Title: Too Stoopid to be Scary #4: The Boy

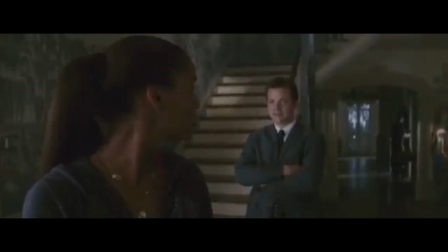260s
The black guy was now in the lawyer's body, and the real lawyer was trapped inside of the old man now.
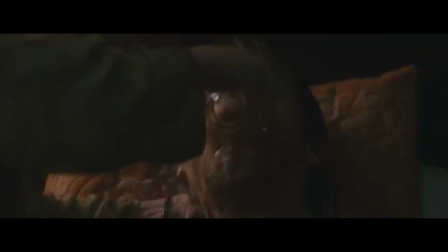266s
And he never actually had a stroke. It was just the old lady using voodoo on him so he couldn't talk or move.
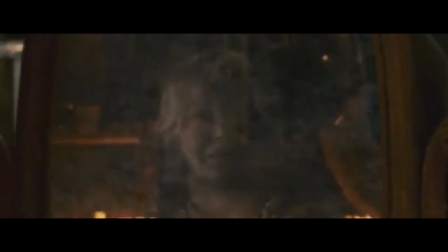271s
And the reason Carolyn was hired is so the old lady could switch bodies with her so the black couple would be alive in two young bodies again.
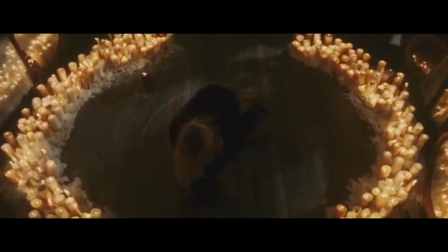278s
And they were able to trick Carolyn into thinking that she was protecting herself with a few spells but she was actually helping them to complete the body swap ritual.
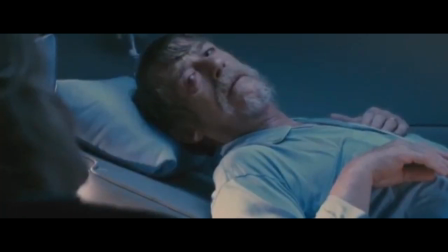286s
So in the end, Carolyn and the real lawyer were trapped inside of these old people and the black couple were inside of their bodies.
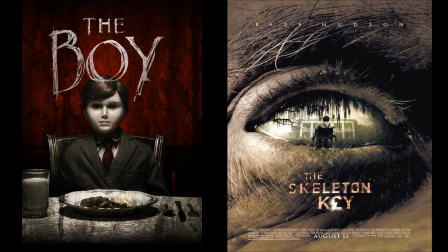293s
So let's talk about The Boy and how it managed to copy a movie with one of the most amazing twists ever and turn it into basically Michael Myers in London.
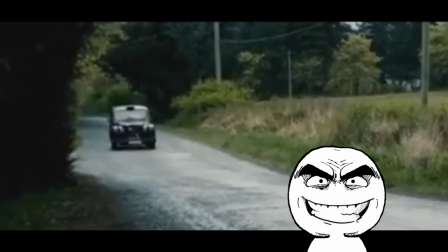305s
I always like this type of intro because it drops us right into the story and it doesn't waste the first 30 minutes trying to make the characters seem more interesting than they really are.
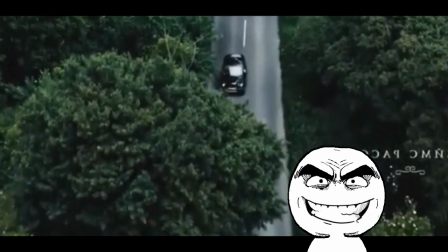313s
The problem with this type of opening however is it can cause some pacing problems in the second act because it either has to be a exposition dump
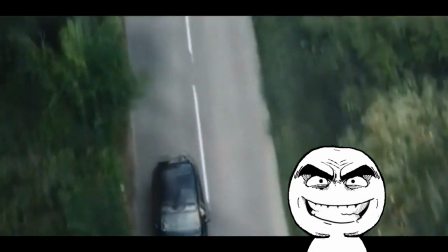320s
or a flashback scene or some random side mission to fill in the 15-20 minutes of development that would be normally put in at the beginning.
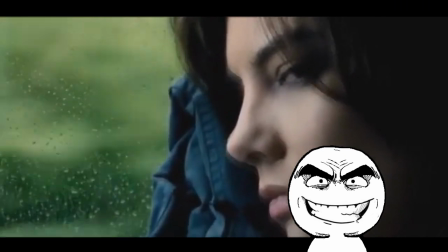327s
But we do get this really out of place creeper scene where the driver tries to look down her shirt in the mirror, but I think it's even more ridiculous that he'd be trying to sneak a peek at some fucking b-cups.
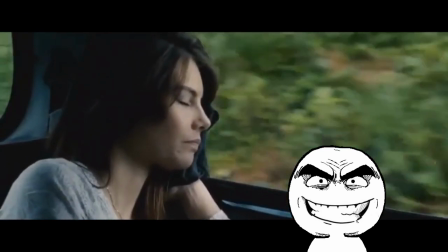337s
The fact that she fell asleep does tell us that this place is out in the middle of nowhere, so it gives us a sense of how isolated and alone she is.
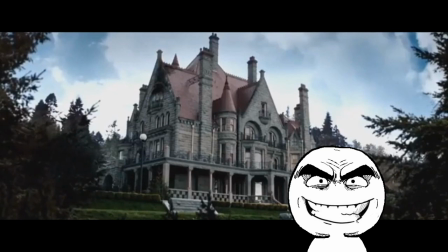344s
But even though this is a subtle way to tell us this, the filmmaker messes this up in the very next scene.
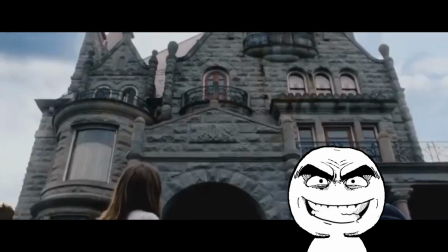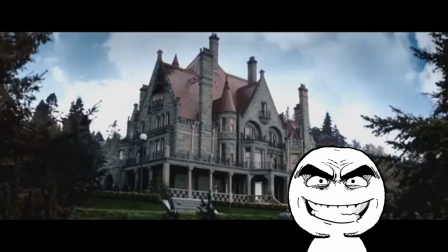355s
What do you mean they had to step out? Where did they go? The whole point of this intro was to show that the house was out in the middle of nowhere. And considering that they have their groceries delivered and they have a personal driver, where could they be right now?
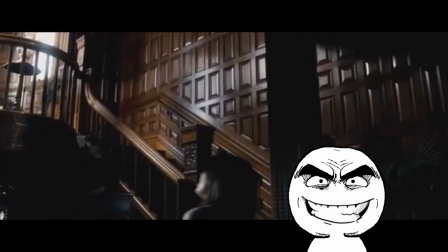367s
She completely ignores what the driver just told her and she starts looking around in the upstairs rooms.
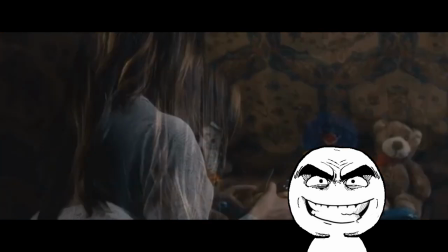372s
And then we get this really random Zack Snyder slow-mo fake jump scare where the delivery guy just kind of pops up out of nowhere.
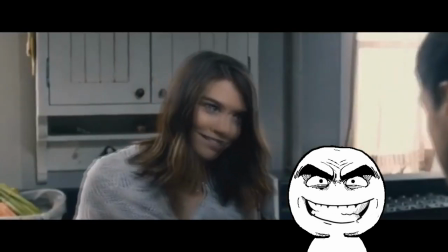379s
They go to the kitchen and they kind of talk about nothing for a few minutes,
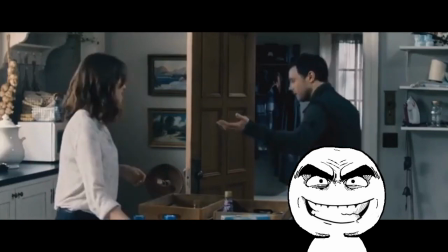382s
and the only useful information we get out of this scene is that Greta is from America, and this is the first big problem in the story.
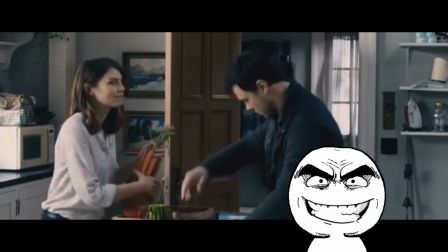389s California, right? Montana.
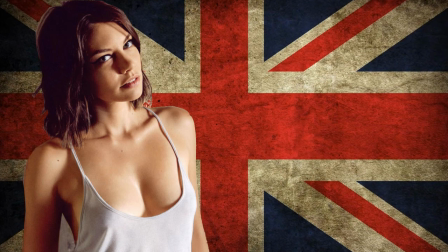392s
If you didn't know, Lauren Cohen has a slight accent because she grew up in the UK and because this movie takes place in England,
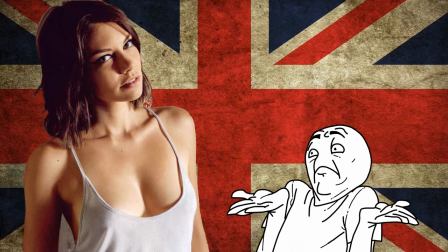398s
I don't know why they had to emphasize that she's American when they could've just had her use her normal voice.
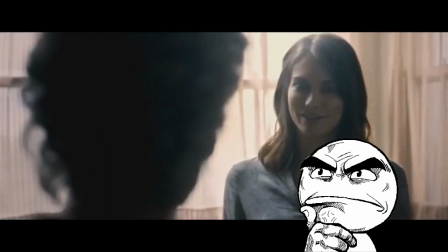403s
The old lady finally shows up from wherever the hell she's been this whole time, and she takes her to meet the kid that she's going to be babysitting.
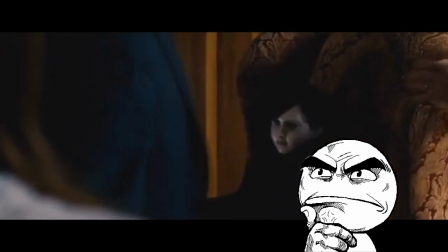410s And this is our son, Brahms.
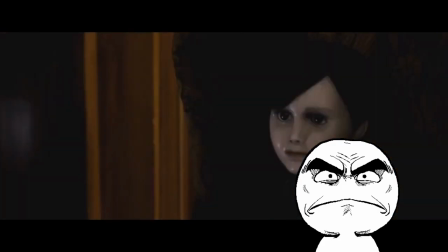418s
Really, nigga? Let's be honest. There's no way anyone would agree to do this shit. She flew all the way from Montana to England,
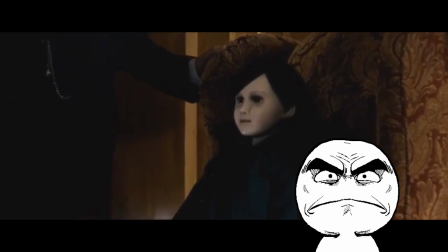425s
and then she had to drive like three hours out into the middle of nowhere just to find out that she's staying alone in a big-ass mansion for two months to babysit a fucking doll.
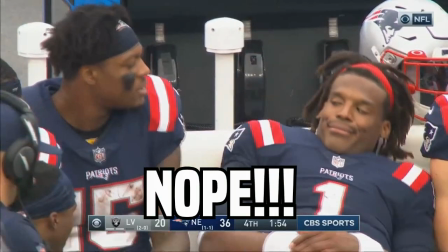433s
Fuck no! Right away, I would have said no to this shit. because right before this someone took her shoes and the mom said it was the doll
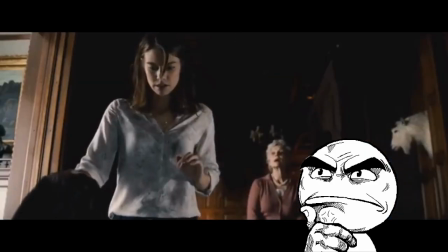440s
I was sure I left my shoes right here it's Brahms he can be playful